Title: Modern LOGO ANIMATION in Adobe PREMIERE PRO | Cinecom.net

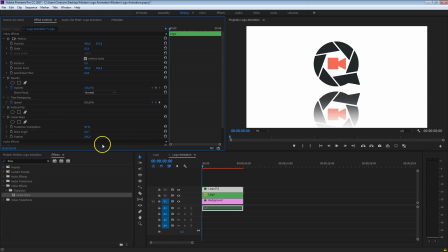4:08 As for the wipe angle, we're going to put that on 0 degrees so that it feathers to the bottom. And let's increase that completion a bit more. Something like this, perhaps also work a bit more on that feather. Something like this looks great. Then the next thing, that's the final effect that we're going to add to this reflection. And that is a blur effect.
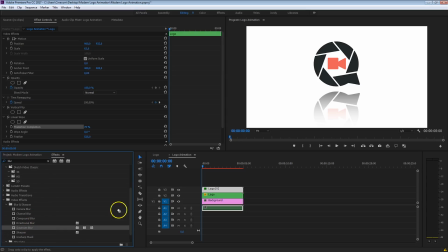4:25 And we're going to search for the Gaussian blur right here. Also drag that to that layer and just increase that as much as you want. That is completely up to you. And if you like so, perhaps the reflection is still a bit too much, then you can also decrease the opacity for that layer.
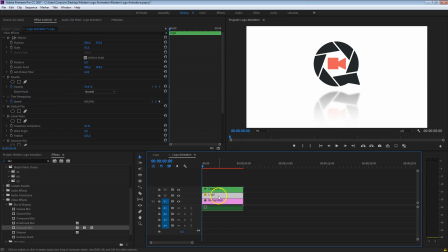4:41 And now we can start with animating that logo, and because we've got a copy of that, you will see that if we're going to make changes on one of these, then the other one, the reflection in this case, will also show its results. But first we'll have this quick break.
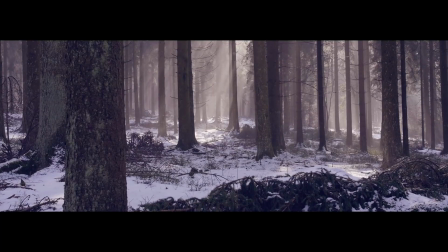4:54 The team at Premium Beat knows that when a video collides with the right music cue, cinematic magic happens.
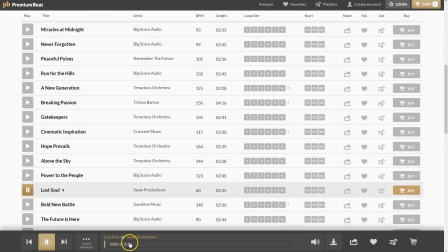5:01 And that's why they've handpicked a collection of powerful cinematic tracks for your next project.
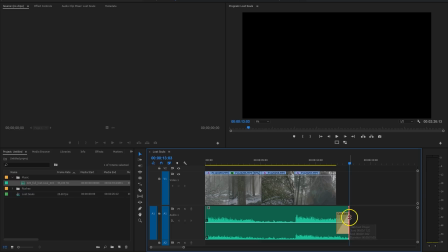5:06 This music is the perfect accompaniment for lush and inspiring visuals. Go straight to the playlist by clicking the link in the description below.
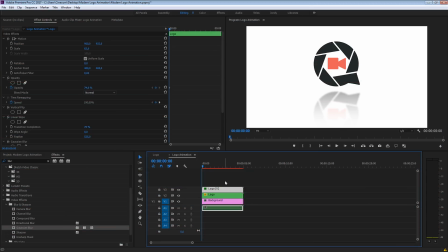5:15 Welcome back. Let's start animating the logo now. So double-click on any of these two sequences to reveal the layers of that logo.
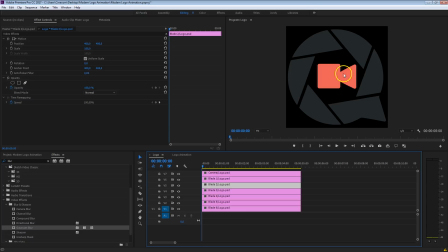5:22 And what I want to do is kind of twirl these blades from the middle out, and that is going to be the rotation and the scale that we are going to animate. Now, depending on your logo, you might want to do something different, but I do want to show you guys something pretty cool here that is going to work on any logo that you're working on.
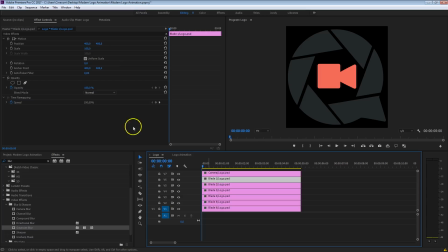5:38 If, for example, I'm going to take the first blade here and let's create a keyframe for the scale and also for the rotation. And I'm going to move these two keyframes here more to the right because that is going to be the ending position. Because the first position is a scale of 0 and a rotation of somewhere, doesn't really matter, negative somewhere in the 300.
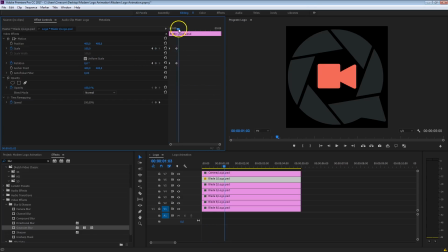5:56 And if I'm going to play this right now, you'll see that it looks pretty harsh. There is no motion blur that makes it look more natural. Now for that, Premiere Pro luckily has a great option. So that's why I'm going to reset my actions here, and I'm going to head over to the effects library again.
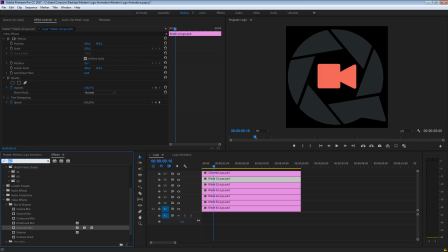6:14 And I'm going to search for the transform effect, right here under distort. Now this is actually the exact same thing as the standard transform or the motion properties. But it has several more options, which can create that motion blur. Let me just drag that transform onto blade number one.
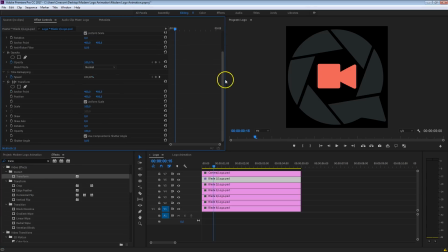6:32 And so let me do the exact same thing. I'm going to create a keyframe for the scale and for the rotation. Then I'm going to go to the beginning and create the first position, which is scale at 0 and rotation somewhere minus, doesn't matter again, 300. And I'm going to play this.
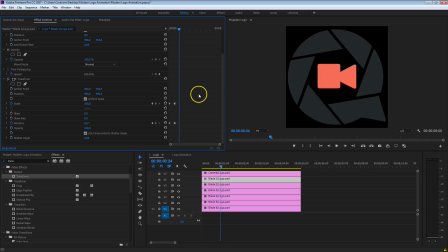6:47 As you can see, there's no motion blur yet, but I can disable something right here, and that is use composition's shutter angle. Disable that and create a different shutter angle, for example, 180 degrees. And when I'm going to play this right now, you'll see that we do have that nice motion blur going on.
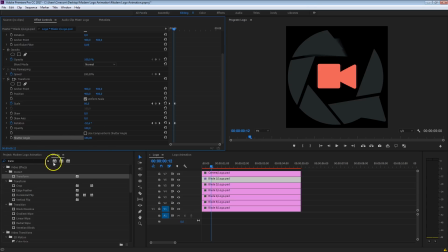7:06 So basically, you only have to enable this, and then you can do anything in here you like. Play with the anchor point, with the position, the scale, the skew, doesn't matter, and you'll have that motion blur. Now, if you are familiar with my tutorials, then you know that I always hammer on it to make sure that you have smooth keyframes.
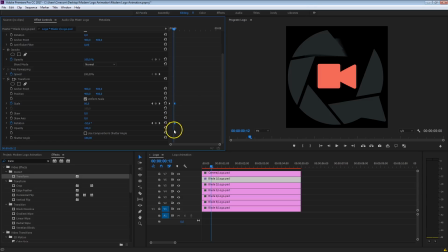7:22 In this case, that are the ending keyframes. Select both of them, right-click, and say ease in, as the animation is coming from the left. That will kind of smooth out the animation as it stops here on its ending position, as you can see.
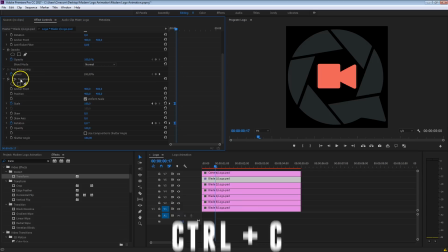7:35 All right, so that looks pretty good. What I'm going to do is just select that effect, copy that with Ctrl-C, then select the other blades.
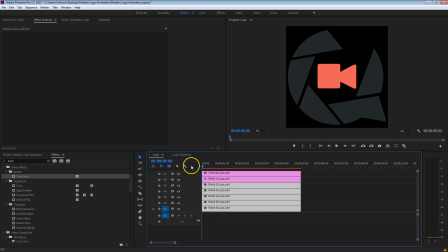7:42 Make sure that you're not selecting the camera because that is going to get a different animation. Go to the beginning of your timeline and just press Ctrl-V to paste those effects. And there you go. You can see that now all the keyframes have been copied to the rest. Now, all of these blades come in together, but we're going to offset them so that they look a bit more dynamic.
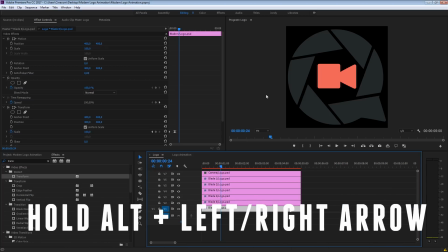8:01 And we can do that very simply by just nudging these clips, or by holding down the Alt key on your keyboard and by pressing any of the arrow keys to the left or to the right side.
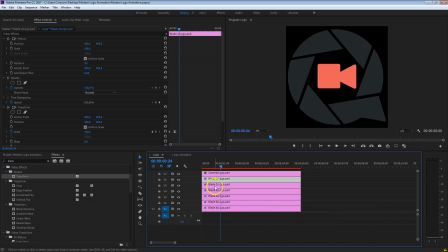8:10 So let's start with the first blade, which is already at the beginning of the timeline, so we can skip that one and head over to blade number two.